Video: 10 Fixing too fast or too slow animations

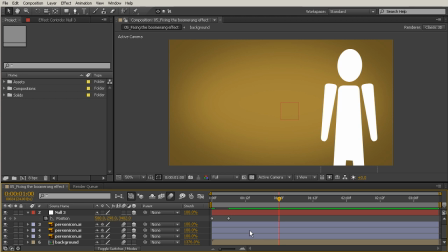248s
So based on whatever your frame rate is, if you're working at 15 frames per second, you probably wouldn't want your transitions to last any distance or any duration shorter than 7.5 seconds.
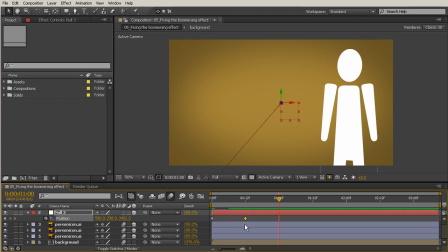263s
So I'm going to grab this keyframe and drag that right to the middle between my current time indicator that's sitting at 24 frames and my first keyframe that's sitting at the very first frame there,
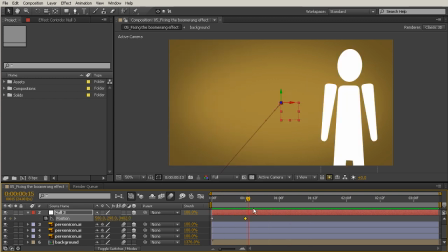276s
so sitting at 0. And you'll notice that this still feels pretty fast, but it's better. So this is really the minimum amount of time that I would allow for a transition like this.
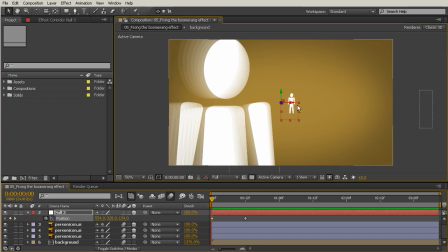290s
And one thing that would help it even though it would give it a little bit more distance,
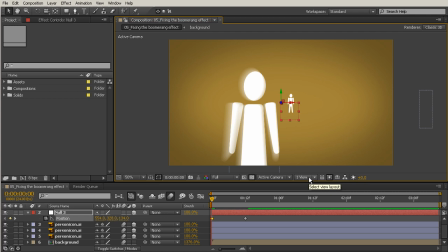294s
is just dragging that null backwards a little bit more towards us, so we see our subject a little bit longer here in the foreground. Or maybe adding a pause to this would help as well.
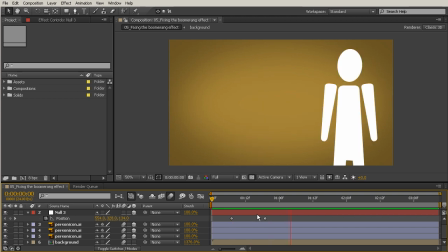306s
So even just dragging those keyframes forward a little bit, that is going to make that transition feel a little bit more natural. So you can see this is really a minimum for this big of a shot to move from this person to this person.
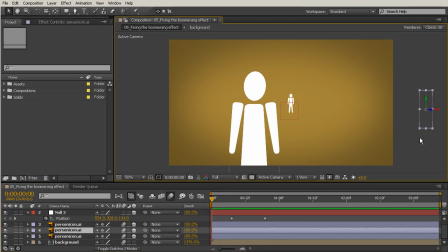321s
12 frames still feels like not quite enough. Now, let's say we were just going to animate this person in from the side over here. I'm just going to start out with him right there, and I'll bring up this position so that we can animate that, and we'll go ahead and set a keyframe right there at the beginning,
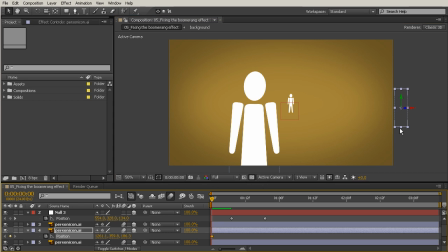338s
and then we'll move forward to set our next keyframe. Now there's a specific way that I can count how many frames I want to move forward with keyboard shortcuts instead of looking over here and trying to drag this to the perfect frame rate right there.
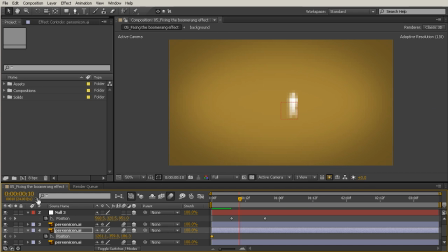354s
So instead of trying to drag that and get it right on the 12 so that that's half my frame rate, I can do something different. I can hold down the shift key and hit the page down key. Now that's going to move me forward 10 frames at a time.
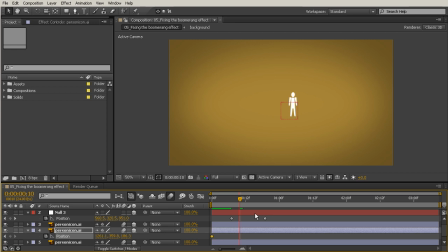370s
So if I want to just move forward single frames or backwards single frames, I can use the page up and page down keys without the shift key. So I'll move forward 2 more frames by hitting the page down key twice. And you see that brought us a little bit closer to our subject there in the background.
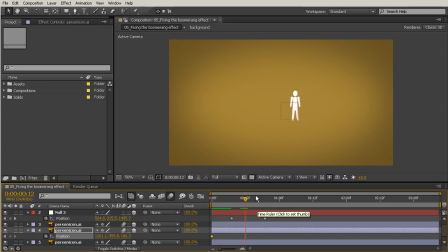388s
And now I'm ready to go ahead and animate in my person over here from the side.
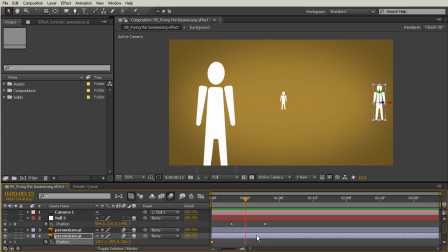393s
I'm just going to turn off my camera options so that I'm not using those keyframes so I can still see this person. And we'll just move him over just kind of right there to the middle. So I'll do a quick frame preview so you can see what this looks like.
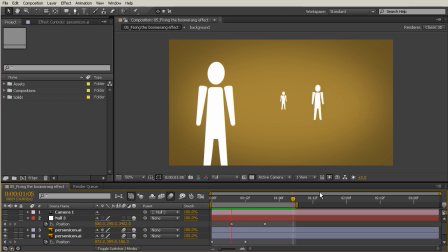408s
And I'm just going to preview to that spot right there. So this looks like a pretty reasonable timing for this transition. It might feel a little bit fast, but it doesn't feel so fast that we feel like there's been a mistake or that something is missing.
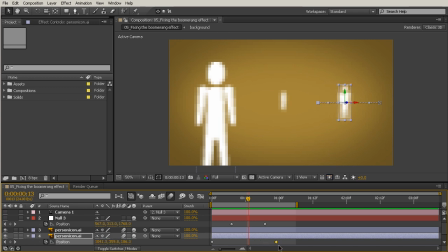425s
Now you can always add more time, and usually if I add something like maybe just a whole second for a transition like this, that usually gives me even more desirable results, and there's no chance of that usually being too quick.
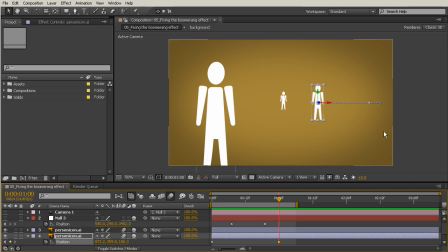441s
But definitely the minimum would be half the amount of frames that my frame rate is set to. So anytime you just say, oh, I want this to take 1 second, it could change based on what your frame rate is.
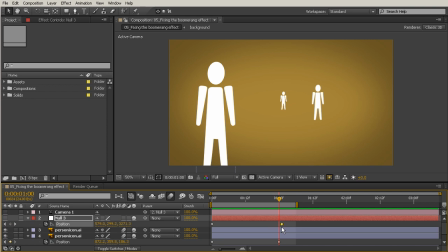454s
So let's go ahead and create an animation with the null object that we had before and have that happen over 1 second.
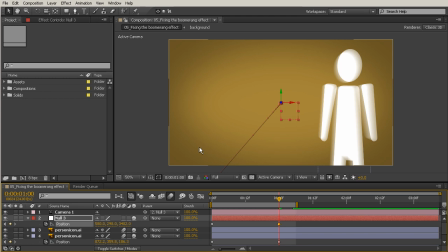463s
I'll go ahead and turn back on the eyes for that.
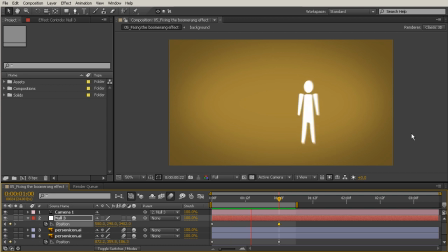467s
And you can see that this is even a little bit more desirable than what we had earlier. It doesn't feel like anything's really popping on and off.
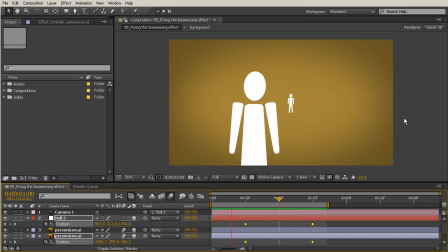477s
And again, if I just scoot those forward a little bit so that we have a little bit of a pause at the beginning, that looks a lot more natural. So in this lesson, we learned that as a general and flexible rule, you should use no less than half the frames of your frame rate to create a transition.